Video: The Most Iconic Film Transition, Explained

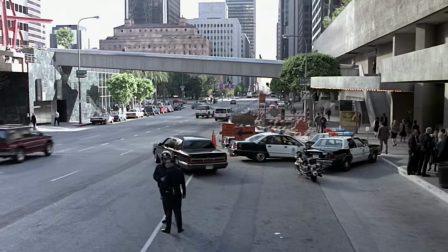(0:00)
Even if you don't know its name, you've seen it. The classic circle that slowly shrinks down at the end of a movie. It is one of the most iconic film transitions there is, but also one that is barely used today.
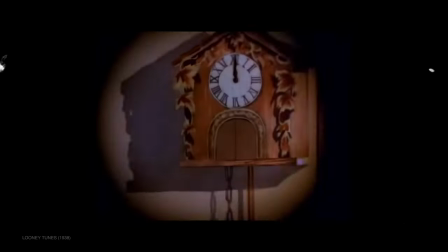(0:12)
It honestly feels like a thing of the past, and despite of that, we all just somehow know it, without thinking too much about.
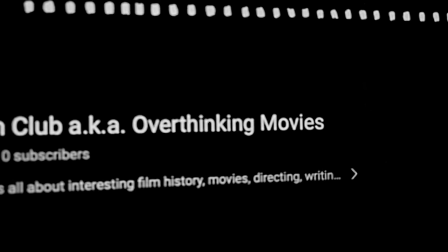(0:19)
And since thinking too much about things is sort of what I do, this is the story of a true staple of cinema. It all started when I was watching The Departed, and not even 10 minutes in, I found myself thinking more about the transition than the movie itself.
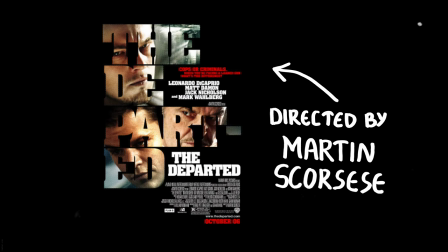(0:36)
It felt very unusual, yet familiar, and considering it's Martin Scorsese, I just knew it had to be there for a reason.
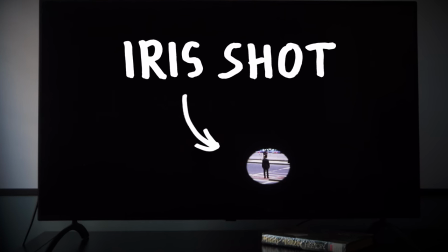(0:43)
So, I looked it up, and it turns out it's called the Iris shot, and there are two main types, Iris in when it is opening a scene, and Iris out when it's closing it.
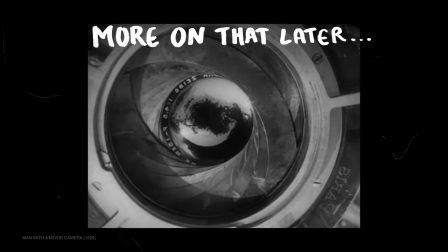(0:52)
Back in the day, it was actually done manually, when they would put an iris diagram in front of the camera and slowly move it to get the effect.
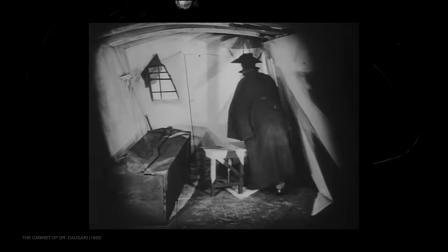(1:00)
Some of the earliest examples I could find are in the movies of T.W.
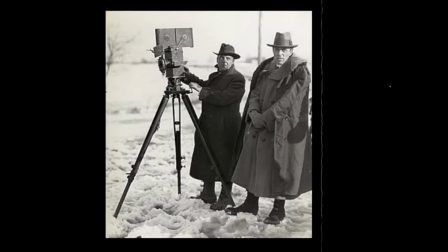(1:04)
Griffith, but the real credit should actually be given to his close collaborator and camera operator, the cinematographer Billy Bitzer.
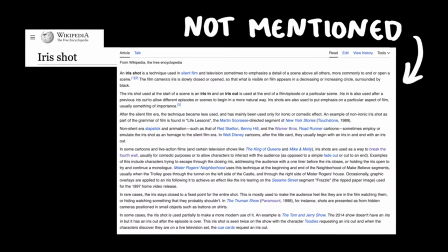(1:12)
There is surprisingly little information about this online,
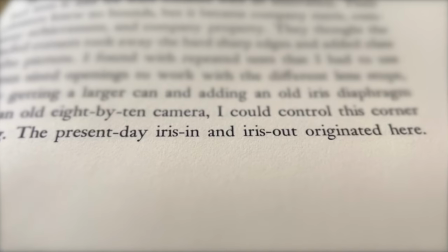(1:15)
but I managed to get my hands on a copy of his autobiography and sure enough, he talks about the exact day he came up with this invention.
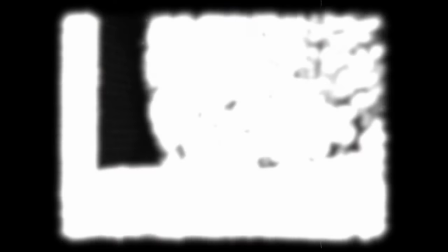(1:22)
It must have been sometime in 1913. As he describes it,
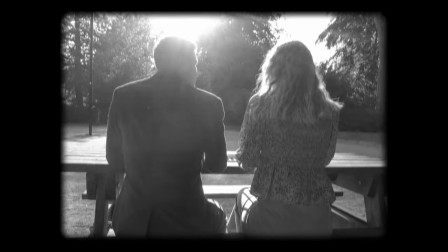(1:26)
he was in a lunch break during the filming of a movie when he noticed that two of the actors sitting across with him have been illuminated by the sun in a particularly beautiful manner.
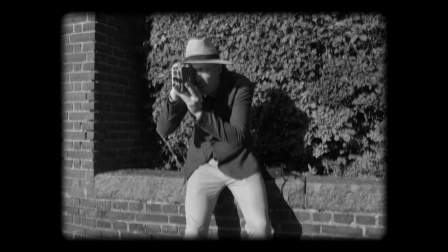(1:35)
So he grabbed his camera to film a little test and to prevent the sunlight from causing lens flares, he shaded the side of the lens with his hat.
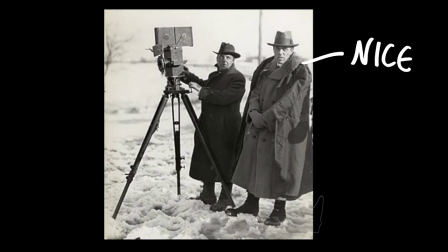(1:43)
D.W. Griffith, who was directing the movie, really liked the footage and encouraged him to keep experimenting,
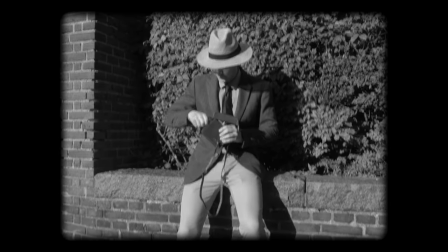(1:49)
but because the hat would sometimes get into the shots, he tried to make it a bit more sturdy by cutting a hole in a can of glue and putting that in front of the lens.
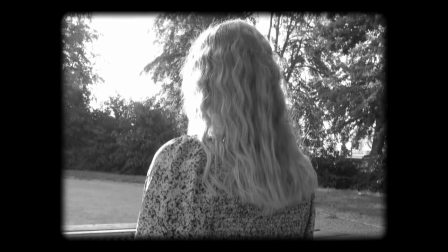(1:57)
It worked nicely and it was one of the earliest examples of backlit shots,
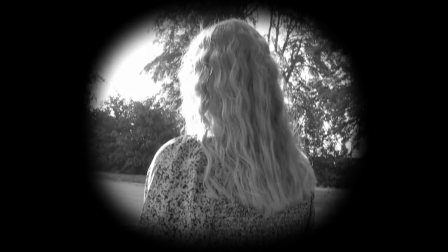(2:01)
but something he didn't account for was that a can of glue would cause the film to darken in the corners.
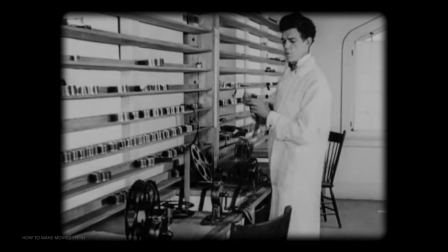(2:07)
And in fact, when the lab technicians developed the film, they called him because they thought his camera was broken, but at this point,
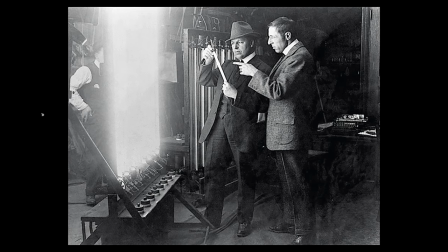(2:13)
both him and GW Griffith saw it as less of a mistake and more of a technique that would help direct the viewer's attention.
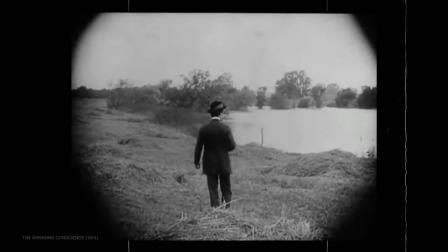(2:20)
The studio executives liked it too because it made the film look sophisticated, but Billy Bitzer didn't just stop there.
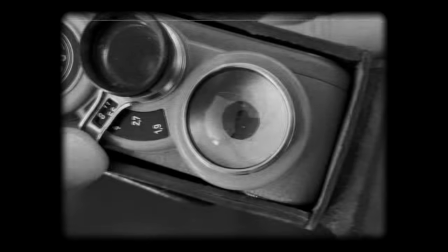(2:26)
He then took it to the next level by grabbing an iris diaphragm, a mechanical part that he took from an old camera,
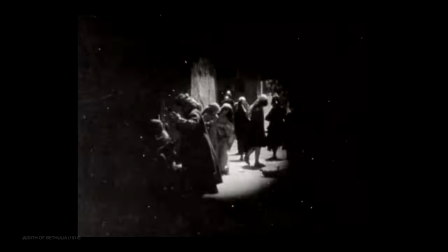(2:32)
and using that in front of the lens, so not only he could precisely control the opening, but do so while the camera is still rolling.
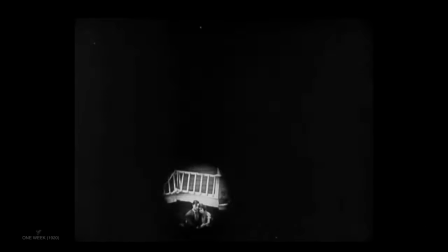(2:39)
It was the invention of the iris shot and over the following years, and especially during the 1920s, it became a widely popular technique.
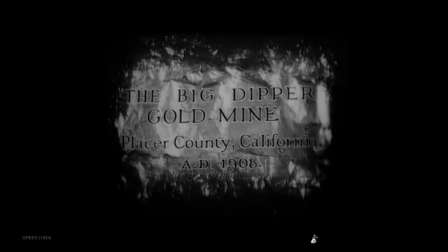(2:47)
For one, it allowed to highlight the emotion of the character, but what's even more, it was a great way to put an emphasis on an important detail of the scene. After all, it was the silent era, everything had to be communicated visually,
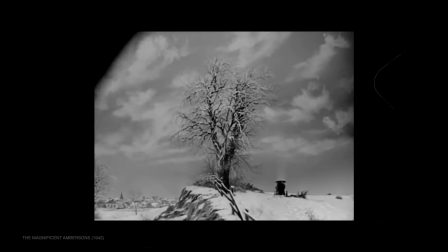(3:00)
and the Irish shot was essentially a spotlight that the director could use to carefully guide your attention throughout the story.
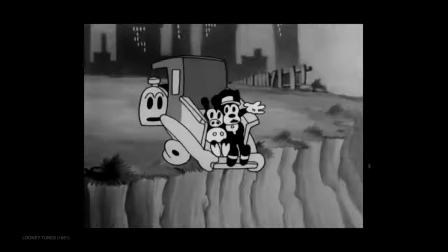(3:07)
It was so popular that even the animated movies would use but by the 1930s, it was already considered old school.
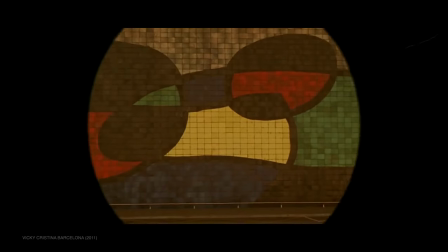(3:14)
On top of that, the development of sound and more sophisticated editing led to the Irish shot feeling outdated,
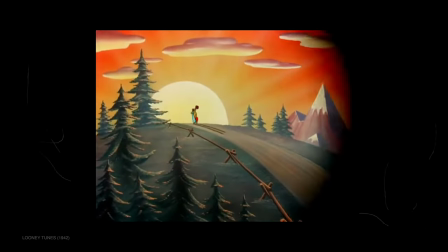(3:21)
and by the mid-20th century, it was mostly used in cartoons and movies paying homage to the classics.
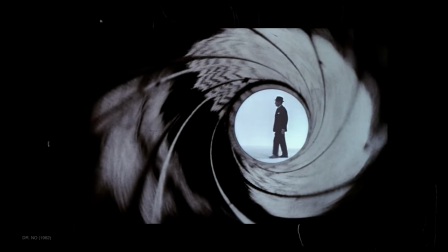(3:27)
But despite of that, it still had its place in cinema. It was a cultural phenomenon that almost had its own personality.
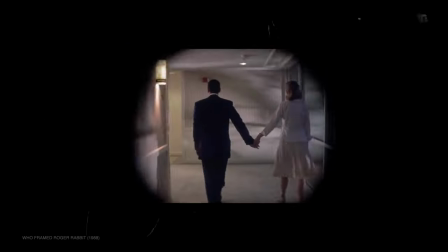(3:34)
The characters would interact with it, trying to stop it from causing. It would chase them around and wait for one last line before it closes.
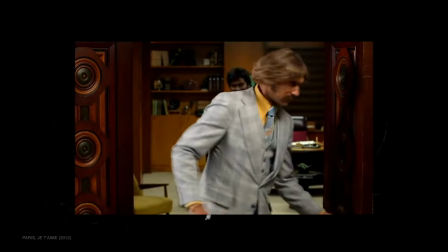(3:41)
It would even change shapes to reflect the feeling of the story, and while a lot of movies would use it ironically for comedic effect,
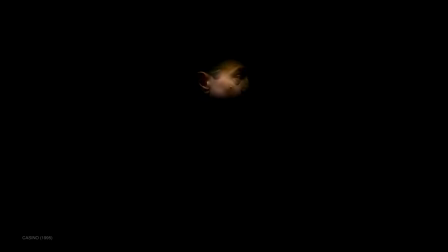(3:49)
there's still some out there who use it for its original purpose, and I wanted to try it out too. The old school way.